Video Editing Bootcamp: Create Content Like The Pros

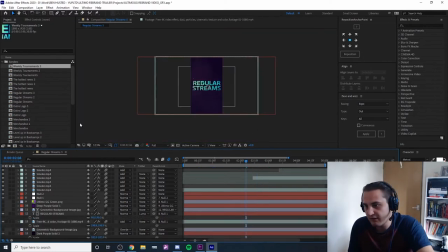[8:19]
Fire all of those renders out, bring all of those new renders of those graphics into our bins over here.
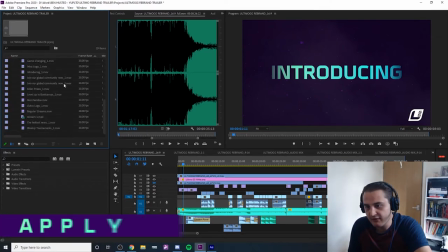[8:26]
So we've got graphics, you know, these are all of our renders.
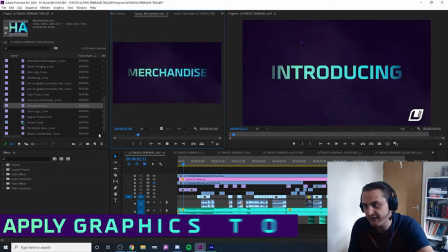[8:30]
So for example, you know, got that nice big hit in there, that nice soft that texture moves up there. That's what it looks like in its rawest form. You know, nice looking little graphic. Same for all of them, right?
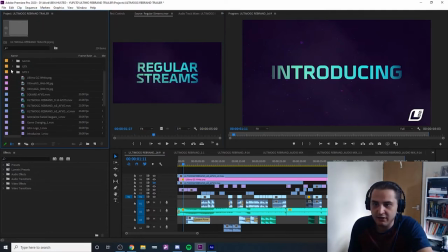[8:47]
Really cool. And then you go through your timeline, replace everything that you did before.
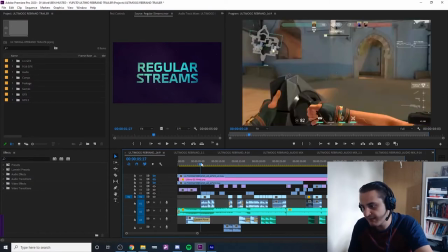[8:54]
From that point on, you just start filling up the gaps with different clips that are kind of nice.
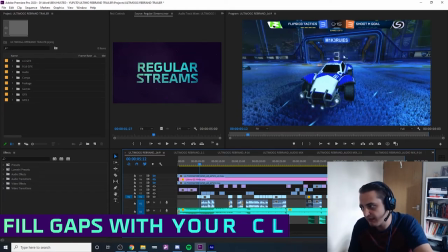[8:59]
You know, so I started off this, the very first clip that we see is this one with the, you know, the number 3, as in like a sort of 3-2-1 idea. You know, I thought it'd be kind of cool, but I didn't actually continue that with the shot 2 and the shot 3.
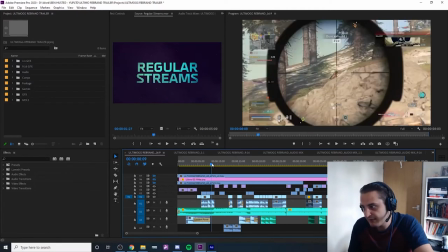[9:12]
I just thought I'd introduce all of the games at that point. Throws a C4 onto the guy driving along, and then pops it.
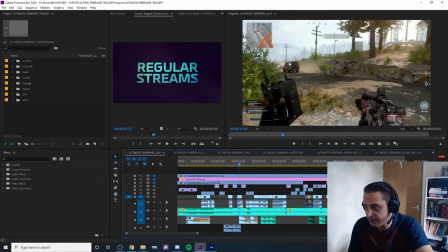[9:19]
You know, you should always get a trophy system on top of your vehicle, or you are a goner. You edit to the beat, right?
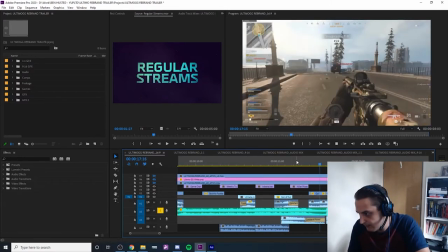[9:25]
So we have this really nice drop in the music here. Okay, so that's gonna hit really hard right on the beat.
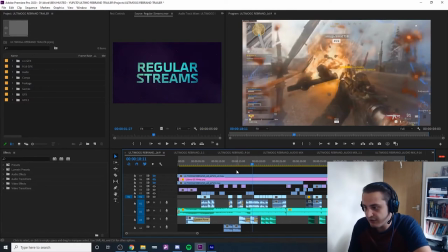[9:33]
You have this huge explosion. Things like that are really good to include, because it sort of gives you the idea that the edit's been really thought about.
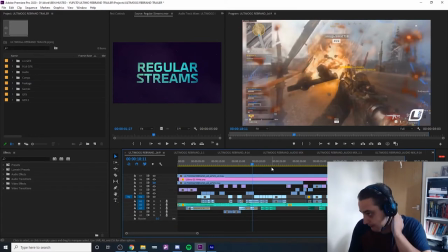[9:39]
Like it's been approached really methodically, where you're gonna, you know, place things.
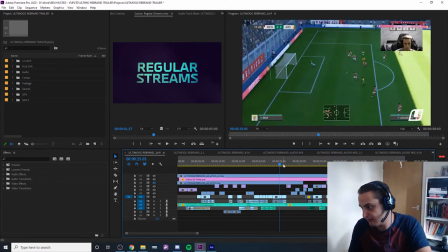[9:44]
Or like, for example, the sniper shot from Valorant here comes right on the beat.
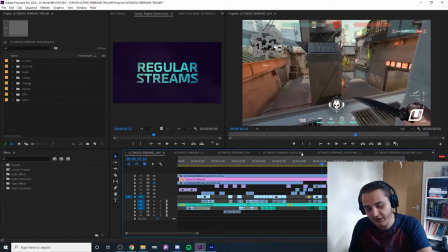[9:50]
So like things like that are just really sort of impactful. And then sort of speaking of impact, the way you can continue to sort of add elements of sort of fun to the edit is you
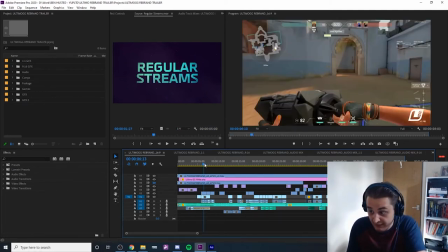[10:04]
say you've added all of your graphics and your clips. At this point, you render out a copy.
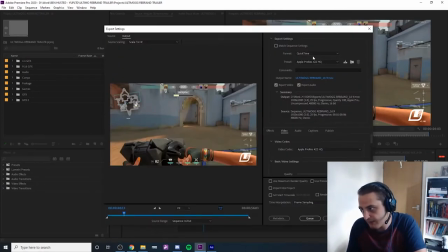[10:09]
So Control M brings up your rendering window. You just select, you know, any old preset that you want. But what we're going for is QuickTime and a ProRes preset here. So you don't even have to export the audio. So you just, you know, export this out, drag that file into After Effects.
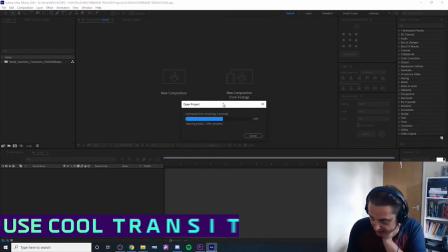[10:28]
Going to be adding some wicked transitions to make those beats hit a bit harder.
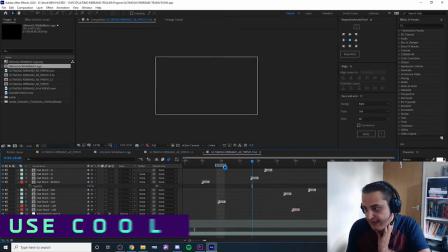[10:33]
And what I mean by that is a handy little tool called Handy Seamless Transitions. You see this? So within this tool, there is different transitions that you can add, right?
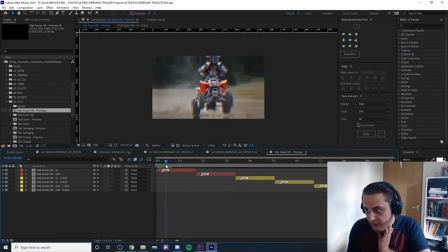[10:49]
So that guy zooms in with a nice little vibrate at the end. Things like this are really fun because, see what I mean?
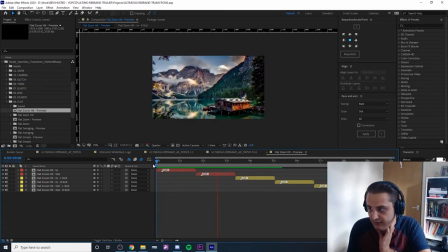[11:01]
You don't have to really worry about what's going on.
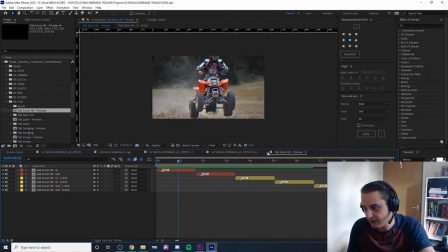[11:06]
You could just drag this literally over the top of your content. So for example, we bring our previs over here.
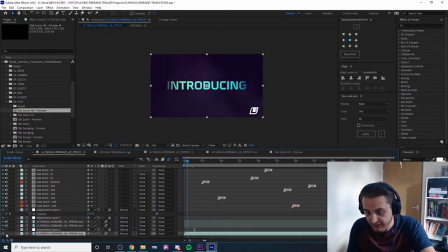[11:14]
This is our layer down at the bottom. This is our freshly rendered layer. This one over here. So by itself, it doesn't have any movement, right, between this shot and this shot. It's just a hard cut, right? Boom, hard cut. With the transition, we end up with this sort of
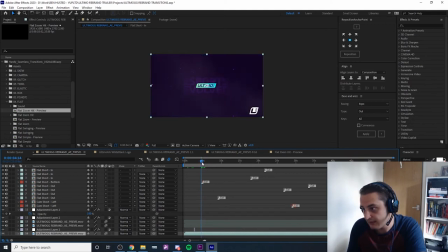[11:33]
cool looking, you know what I mean? Fun looking transition there. And it just adds another level of sort of creativity, you know? Boom, right there.
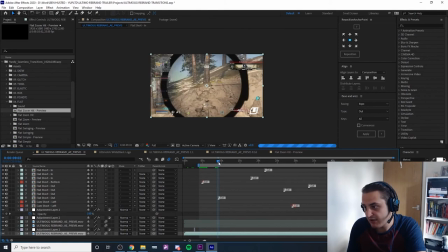[11:45]
Excellent. And so you can just go through and pinpoint, you know, key areas throughout where you've got really nice hard beats to edit around. So this one at the end of the headshot is a really good one.
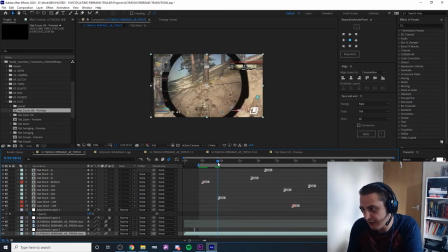[11:57]
And so I've chosen to do the, I think I've done a pull out through the sniper scope in this one, I believe, yeah.
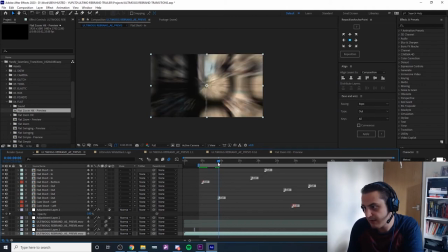[12:07]
So we're pulling out through the sniper scope, boom, into the text card.
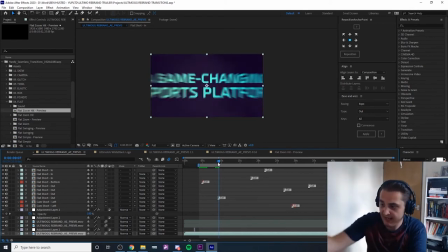[12:13]
And the text card is pulling towards the camera, as you remember anyway, it slams in. So you have this really cool, you know, it works well with the following card's movement.